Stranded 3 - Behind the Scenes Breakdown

I just pulled off one of the most ambitious short films I've ever made.
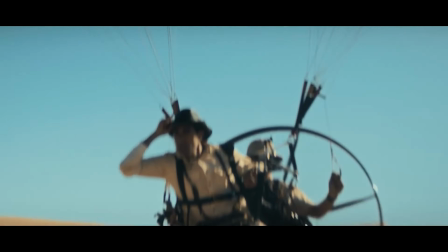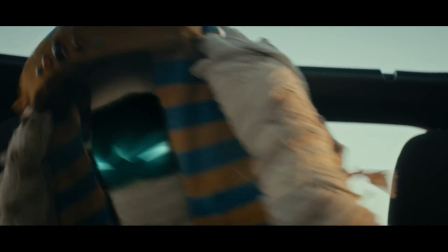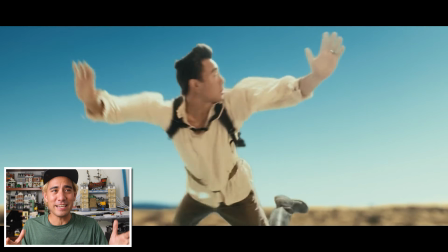16s
So, Stranded 3 starts off with a really cool skydiving sequence where Nate and I are falling to the earth,
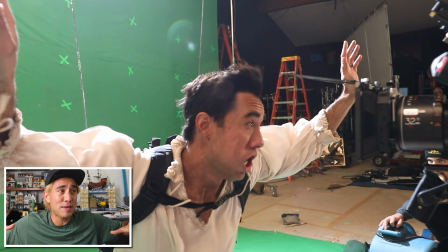23s
but we're doing this in a green screen, hanging on wires and being blown by leaf blowers. It looked like I was skydiving.
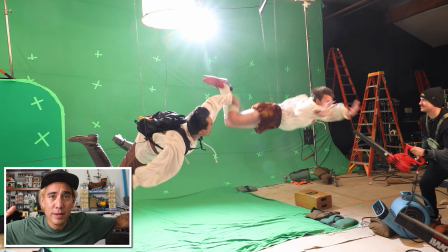29s
That way, we could control my movement because there was places I had to shift over.
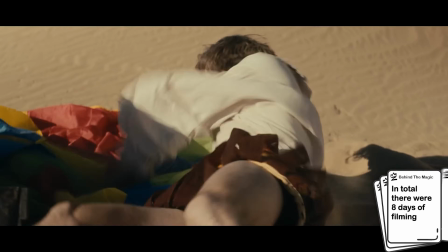34s Okay, that's it. I'm never, ever flying again.
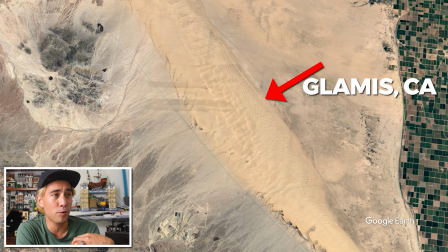39s
This is actually the first shot when we went to the desert. We shot this in Glamis, California, where a lot of different movies have been shot, like Star Wars, and it is desolate.
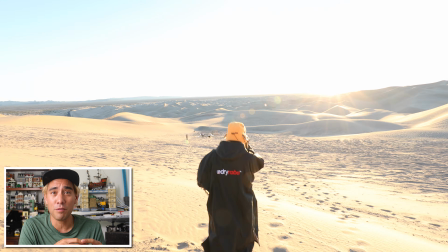47s
It's 6.5 hours from LA. It's an hour from the nearest town, so it's out there.
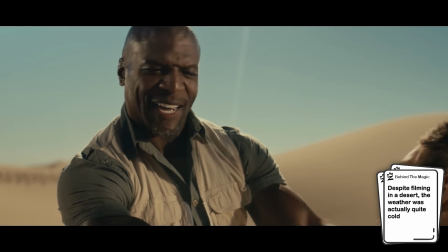51s Hi there, I'm Nelson Balboa, legendary archaeologist.
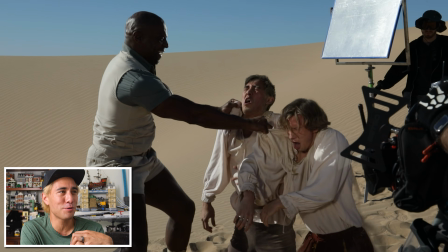58s
This is our heroic entrance of Terry Crews. I had worked with Terry a couple years ago on a TikTok video.
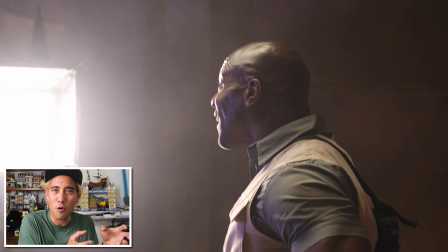64s
We just became friends from that, and he was down to work on this project. He just brought so much energy, and he brought so many ideas to the table, and that's when you know you have a great collaboration.
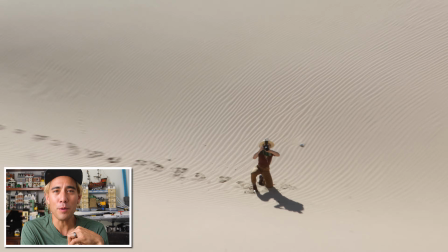72s
They buy onto your vision, but they add. What was hard about all of this, you notice the photographer's footprints in here.
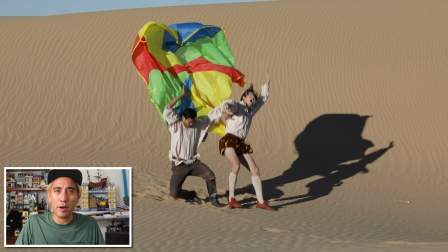77s
We can't re-rake the sand, so after we walk in it, that shot is done for.
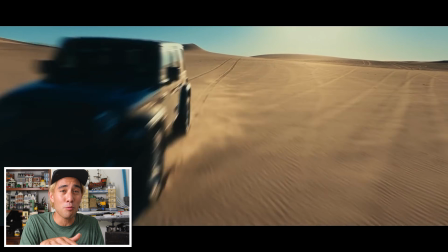81s
Even where the Jeep right there was driving, if you get that shot once, you're done, and you're moving to a different part of the sand.
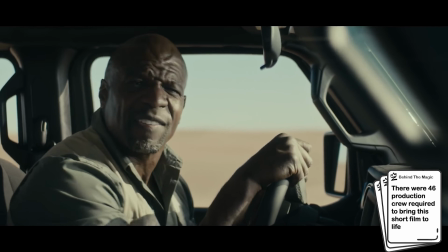86s I just wish I could experience what it's like to be saved by the most famous archaeologist of all time.
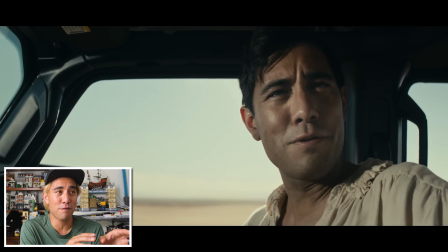93s
It's funny, it actually looks green screened or maybe a virtual production, but this is out on the desert.
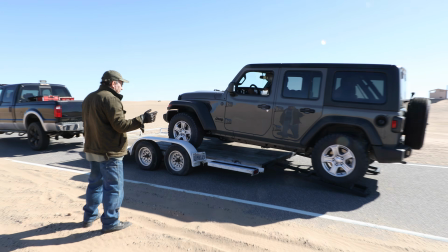97s
And we shot this on a process trailer. So if you're not familiar, you put the Jeep up on a trailer and you're being pulled.
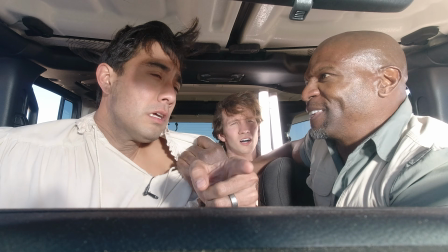103s
That way, when you're inside, Terry doesn't have to look out and drive and act at the same time.
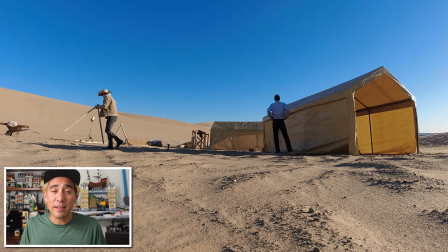110s
This is Terry Crews' character's home base, which our team started setting up at like 4 a.m. that morning because we only had one day in this entire dig site camp.
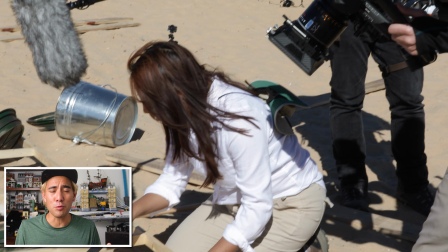119s
Getting extras out here in the middle of the desert is difficult. It's not like in LA where there's tons of background actors.
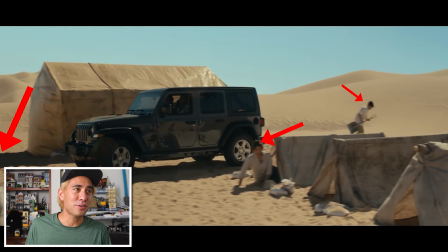124s
So we actually put a lot of our crew and other actors into this shot, and you'll notice a little Easter egg.
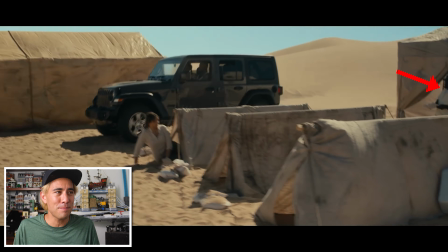128s
The mummy, who's played by Cam, is right here. Boom, that's him. And not to ruin the full movie magic of this set,
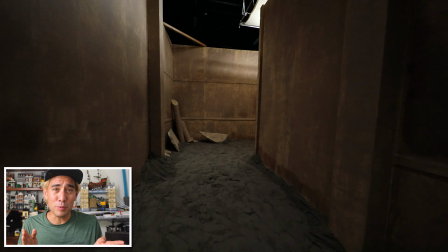136s
but it was actually only in the shape of a C, and we designed it that way so that we could change the angles.
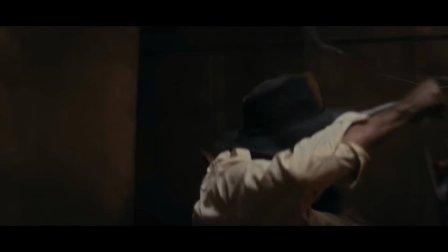142s
We obviously wanted the audience to think that Passageway had a bunch of turns and twists and mazes.
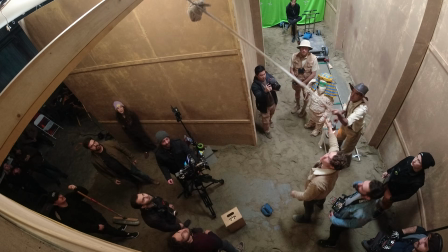146s
We just switched the camera angles and added cobwebs and changed the set deck around each corner so it looked different, but that's just the same set reused over and over and over.
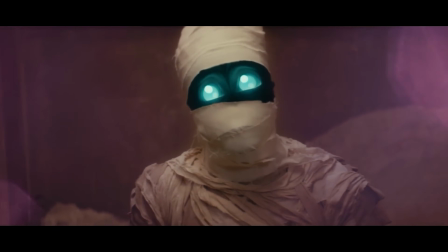154s
To talk about the mummy character, we were thinking that this character could be played by maybe a child actor.
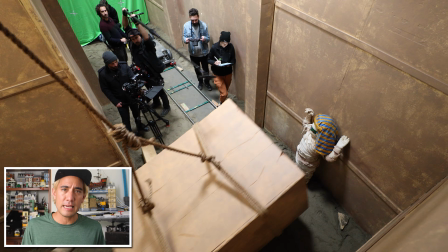160s
When you're in filmmaking, there's a lot of rules to working with kids or children on set and the limited time you have.
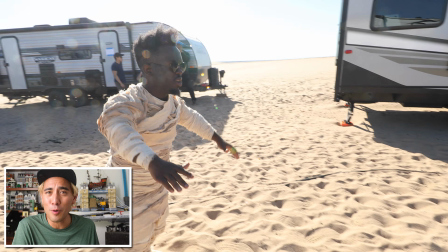166s
We ended up casting a little person. His name is Cam. He's an incredible actor. He was such a trooper because he would be in this wardrobe.
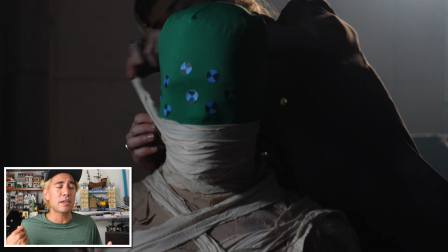174s
It would take an hour and a half, if not 2 hours, to get wrapped with that mummy costume and get it off.
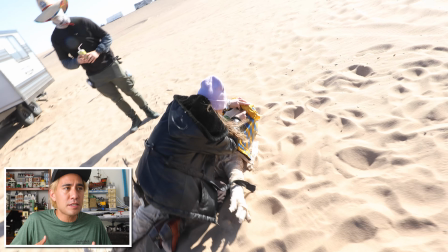179s
And it came in pieces, but then we had to rewrap it to hide the seams and the transitions. Shout out to the wardrobe team for the amazing design on that.
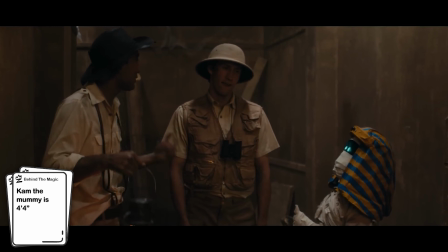186s Careful, he might be devouring your soul through the shaka right now. Okay, ha
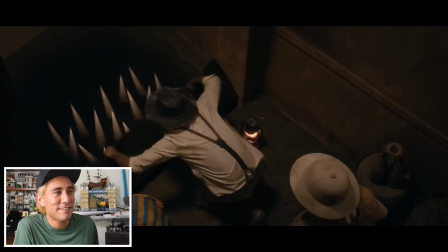194s
ha. This is the part where we're introducing booby traps, getting into some classic Zach King magic here as we face these booby traps.
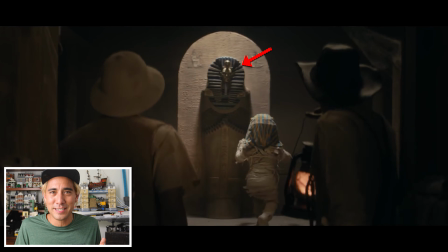201s
Comment if you know what this is, but I'm gonna call it a casket right now. Look at the detail on this thing.
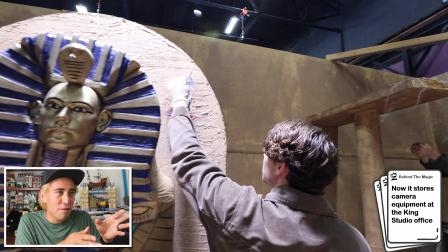205s
I saw him make it over the course of a couple weeks, and this is a blend of melting foam to create some of that incredible design work there by the art team. And it's not a casket, but it's a
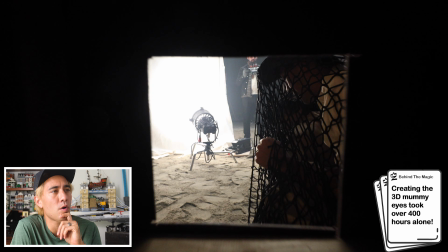216s
The way we accomplished this, we had a hole cut out in the wall, and I'm pantomiming that I'm fighting for that sword.
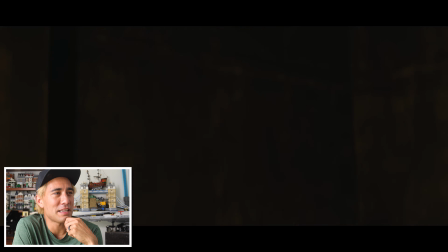222s
The next sequence here is absolutely my favorite. The hard part about this sequence was when I got in the paraglider,
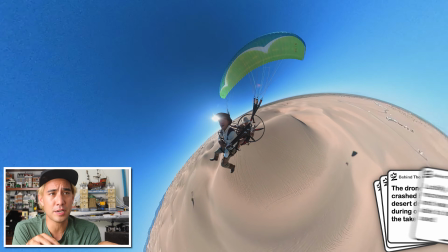232s
we had to fly for about 40 minutes to the shooting location, and then we would do circles until the camera was ready.
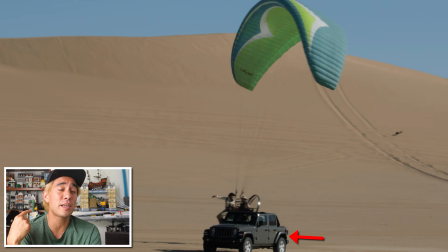238s
Again, they were on walkie with the Jeep, plus they were on walkie with the drone and me in the paraglider. With all that coordination, it was really slow to get the shots.